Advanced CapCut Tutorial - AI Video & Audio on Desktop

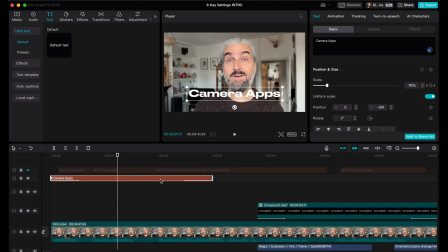254s
Then slide that keyframe to the other end of the text clip. So let's play this clip.
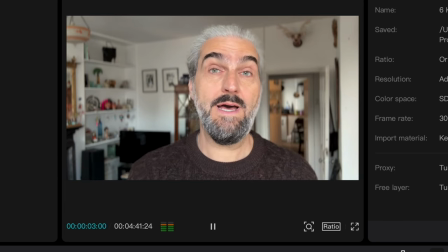259s
You can see the text animates in, keeps growing, and then it animates out.
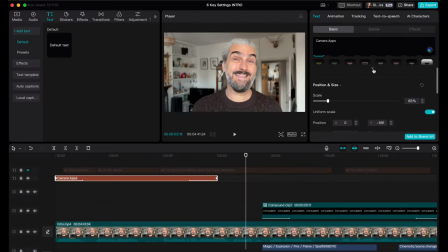265s
Now, what if we want to add a glow to this text? Well, it's easy. You just click on Effects in the text box menu. You've now got all these preset effects to change the look of your text. This one adds a bluish glow to the text. And there's others as well. This rainbow glow, there's a greenish one.
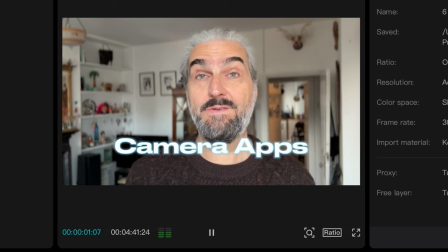284s
So you can see that really quickly we've created a nice little animated text here.
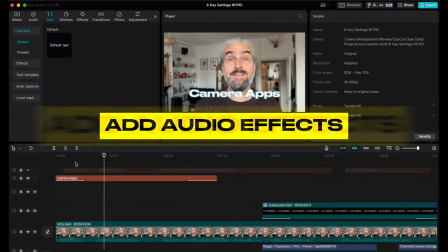289s
And finally, let's add some audio effects to the animation, which is going to make it more dynamic.
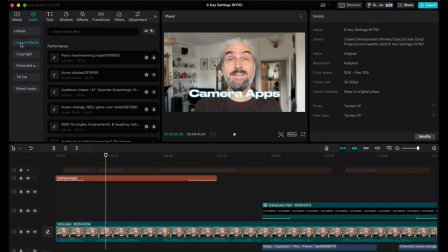296s
Top left, choose audio in the menu. click on sound effects and then use the little arrow to open up a list of headings. Again, plenty to choose from here. You can scroll through or search for something. For example, you could look for whoosh sounds. Now, if you like a sound, click on the star to favorite it.
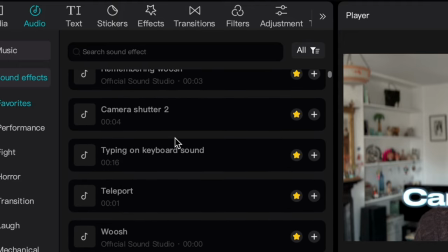315s
And now you can find that sound in your favorites at the top of the list when you come back.
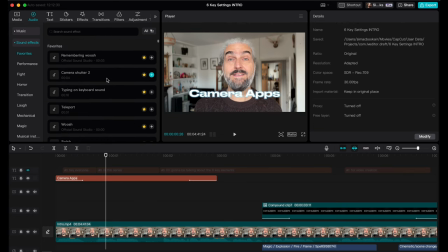320s
If you start a new project, those favorites will be there ready for you. And these are some that I've added while I've been doing these tutorials. You can also import your own sound effects. Just drag them into the media window like you do with video and other files.
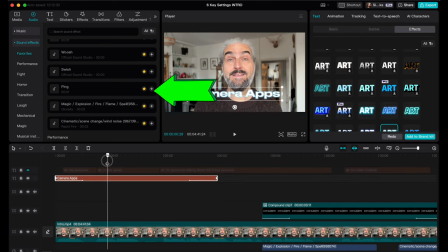335s
But I'm just going to use these pre-installed ones this time. Click the plus button and it's going to add the effect to the timeline.
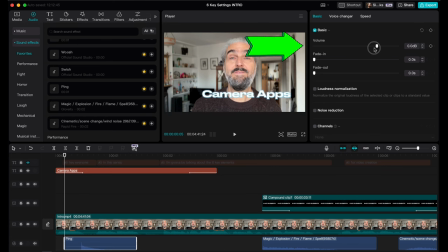343s
Select it and then use the volume slider on the right to get the right level. And the great thing about CapCut is when you move this volume level up and down on any audio file,
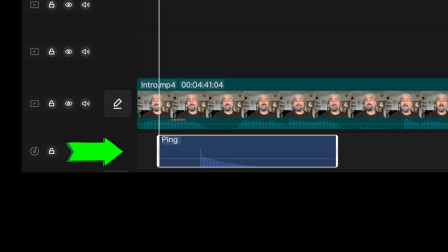354s
you can actually see it visually, the visual representation of the volume moving up and down.
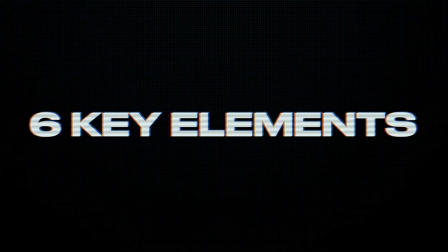362s
Here's another creative idea for some title effects. Create some text on the timeline.
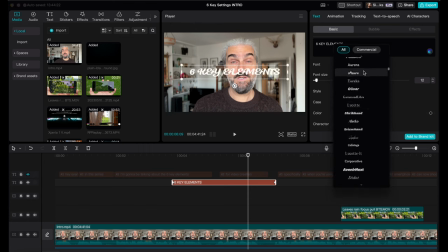368s
For this, I used a fat font because I wanted to have an impact. Also, I wanted to add a texture effect. Select the text and go to effects.
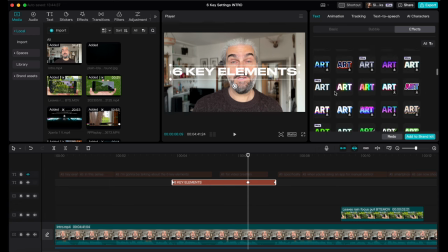378s
The one I chose for this was this one, which looks like some kind of VHS videotape style texture. And now I add the same keyframe effect as I did last time so that the text expands slightly. It is a subtle thing, but it just makes the text a little bit more engaging.
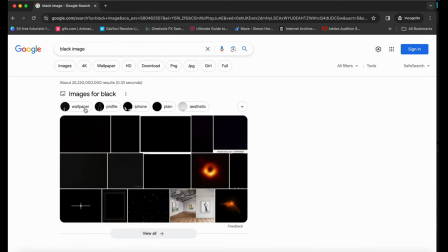395s
Now, I wanted a black background for this text, but CapCut doesn't currently allow you to create shapes or backgrounds.
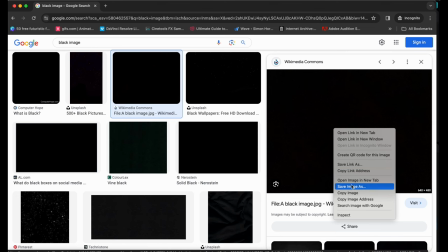401s
So the way to do this, you just search online for a black image and download it. Or you can create one with a tool like Photoshop or Canva or something like that.
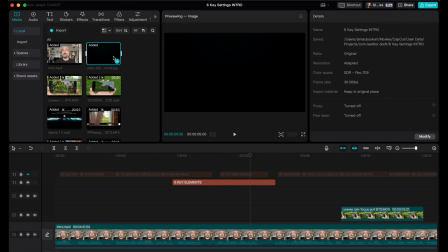410s
Just drag it into your media window and add it to your timeline as an overlay. Now you can see that it's sitting above the video of me talking, as if I dropped a black video clip there.
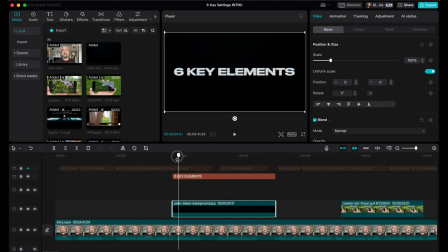420s
And then you just place the text above the black background, and then we make them the same length.
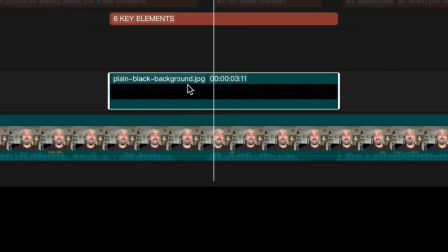425s
Now here's a cool trick. Select both the background and the text, right click and choose Create Compound Clip.
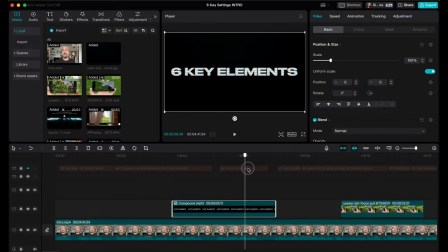431s
The background and the text now become one clip and we can add animation to it as if it's a video clip.
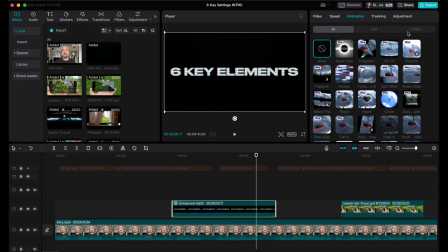438s
We go to the animation tab on the right. Now we have in, out and combo options like before. For this I chose the black hole effect, which is pretty cool, and I use it for both the in and out animation.
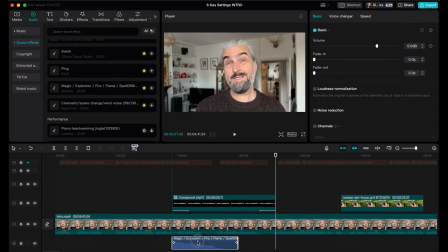449s
Again, I'm going to add some audio effects to go with the in and out animations. Magic explosion for the in and a cinematic scene change for the out.
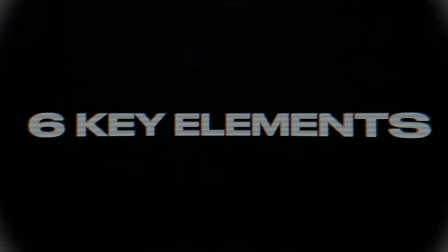457s
But you can see by using this compound clip feature,
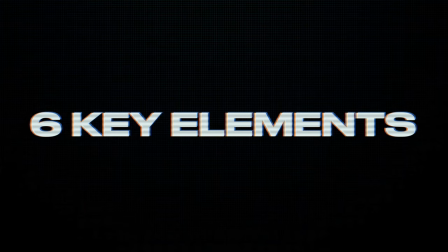461s
you can add a whole load of extra options when you're creating text, and it's so easy to do.
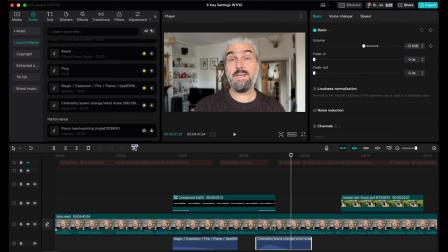467s
There's another use for this compound clip feature, and that's to tidy up your timeline.
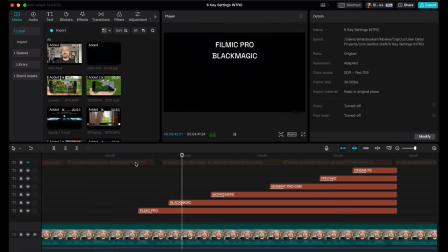472s
So let me just quickly show you how. So for example here, I've animated a whole load of titles as a list of camera apps. I could have just had them all in one title clip, but I wanted them to arrive one after the other to make it more interesting.
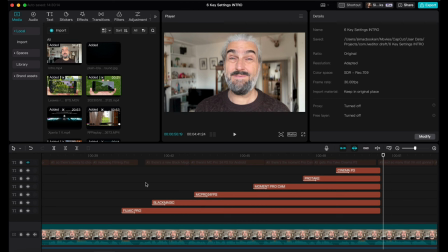486s
And to do this, you need to create a title for each point in the list. So then you end up with this really big stack of titles on your timeline. So let's just tidy this all up. All you need to do, select them all, right click and choose compound clip.
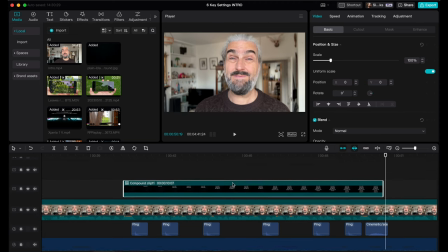501s
And now they're all contained in this one clip.